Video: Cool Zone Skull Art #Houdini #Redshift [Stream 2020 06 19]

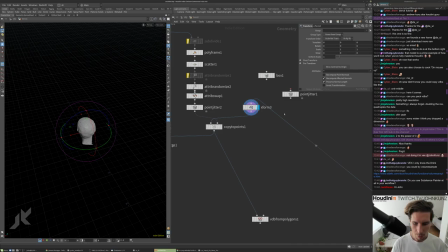51:19 And I think when like Adobe bought them, I got a little bit upset with I don't know, I'm not a big Adobe Creative Cloud subscription person.
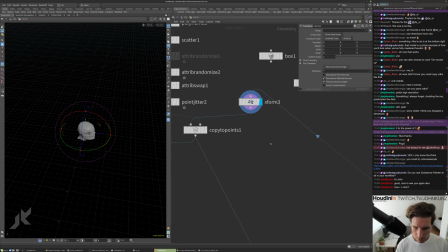51:32 So I'm just going to make sure, I'm doing pretty good, powering through a Friday. Sometimes I do this file node. This guy, you can see like the default axes.
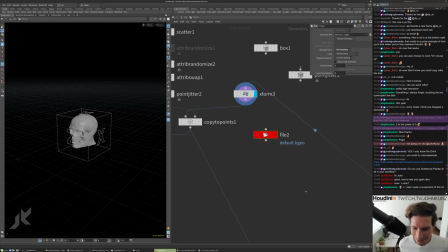51:51 Made a screenshot of this, which the Kim Davidson emote. Hopefully he doesn't get mad at me.
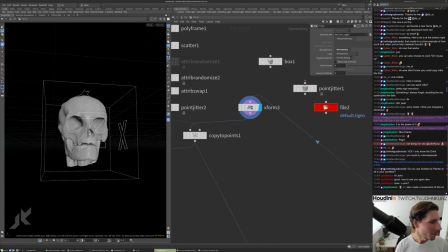52:02 So I just want to make sure he's looking down the Z axis.
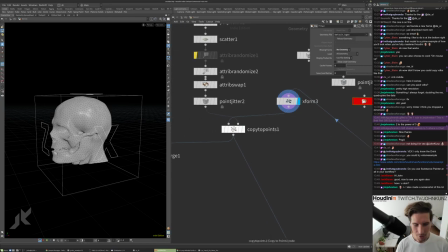52:07 So the Z axis is what internally gets used in the copy node for the up vector and stuff like that.
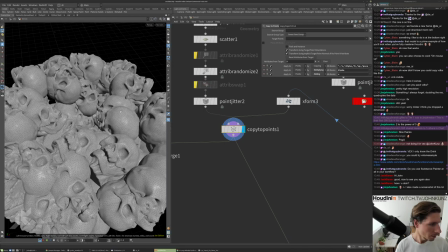52:15 So I'm just going to, I think I had it right the first time before swapping it.
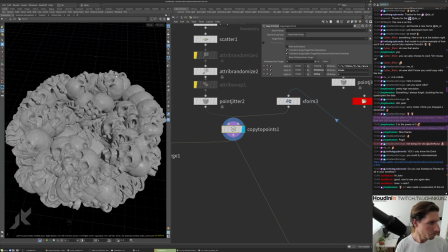52:21 You can see that they're all looking along the surface normal.
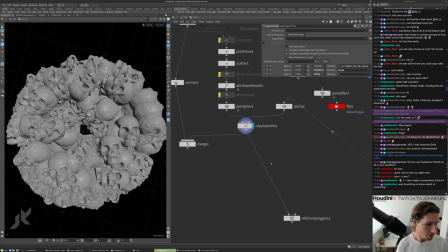52:29 Yeah, that's from when he was getting the Oscar, the like scientific award or whatever.
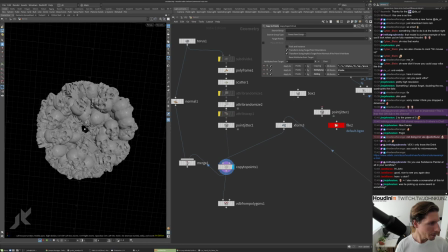52:41 So we have these things now. It's pretty nice. If you just want to see this up vector, you can get different rotations. You kind of see what I'm talking about here, like how they're constrained to be looking in a certain direction, but we're just spinning them around that vector, which is pretty cool.
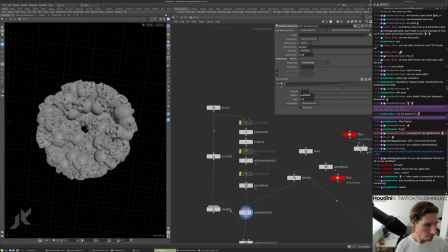53:06 So I might, I'm gonna try to get them, trying to think what I wanna do here.
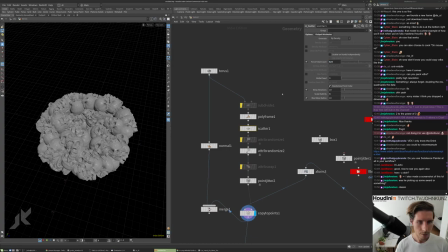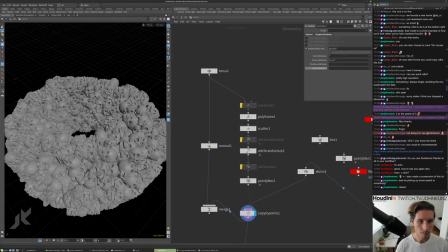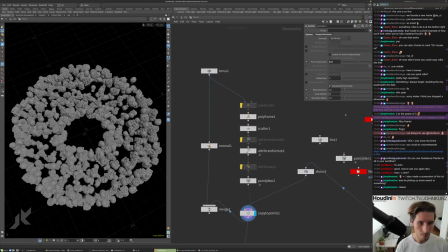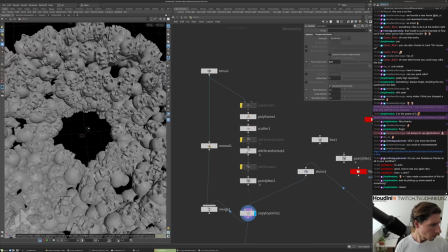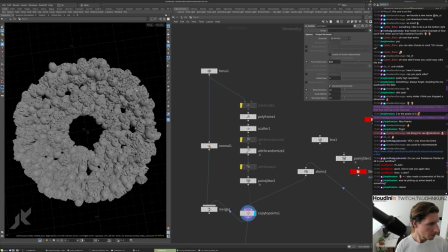53:38 So maybe something like that is pretty cool.
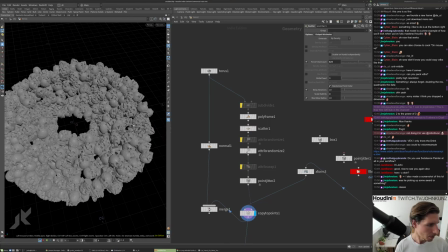53:43 I want it to be like in an interesting territory where you look at it for the first time and you can't
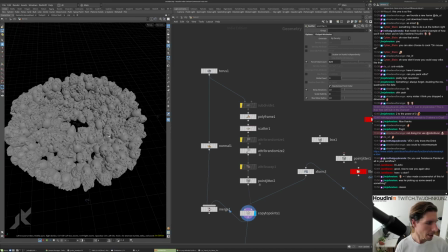53:51 necessarily, it kind of looks like either a noise, but then you start to make out some faces and you start to realize what's going on. It's kind of like if you look at clouds, you start to see shapes and stuff like that in them.
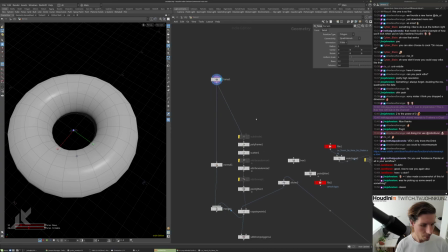54:05 I might even do like a double scatter.
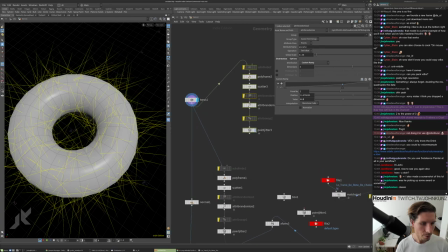54:11 So sometimes like using a noise, you have more than one octave or making fractals and stuff like that.
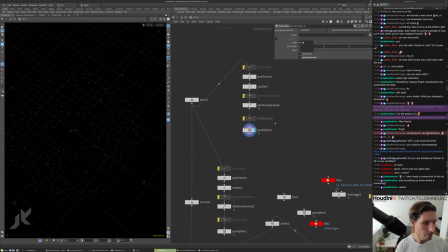54:20 You have more than one, I'm just gonna turn off that visualization, more than one layer of detail or level of detail. So I'm gonna do like a broader scatter that's going to be bigger.
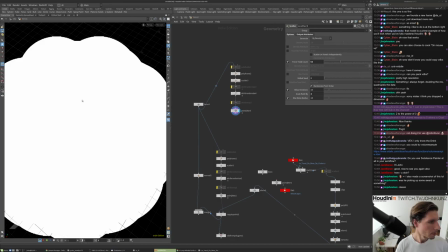54:37 So if I look at these P scales, we have nice broad, big circles.
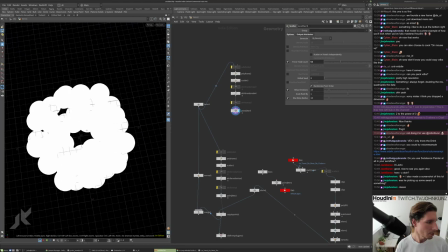54:46 This is going to be a base shape so that my
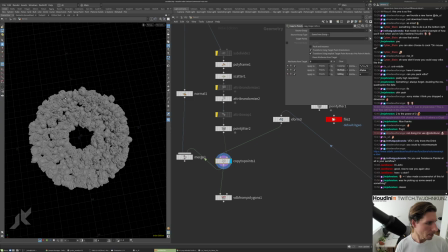54:51 end result isn't as recognizable as like a donut or whatever.
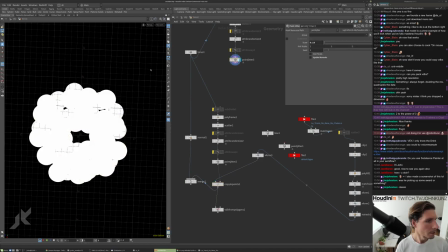54:59 So I'm just going to make a quick thing right here. We'll go back to points.
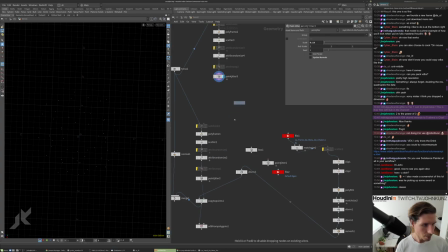55:08 And I can reuse this copy sap.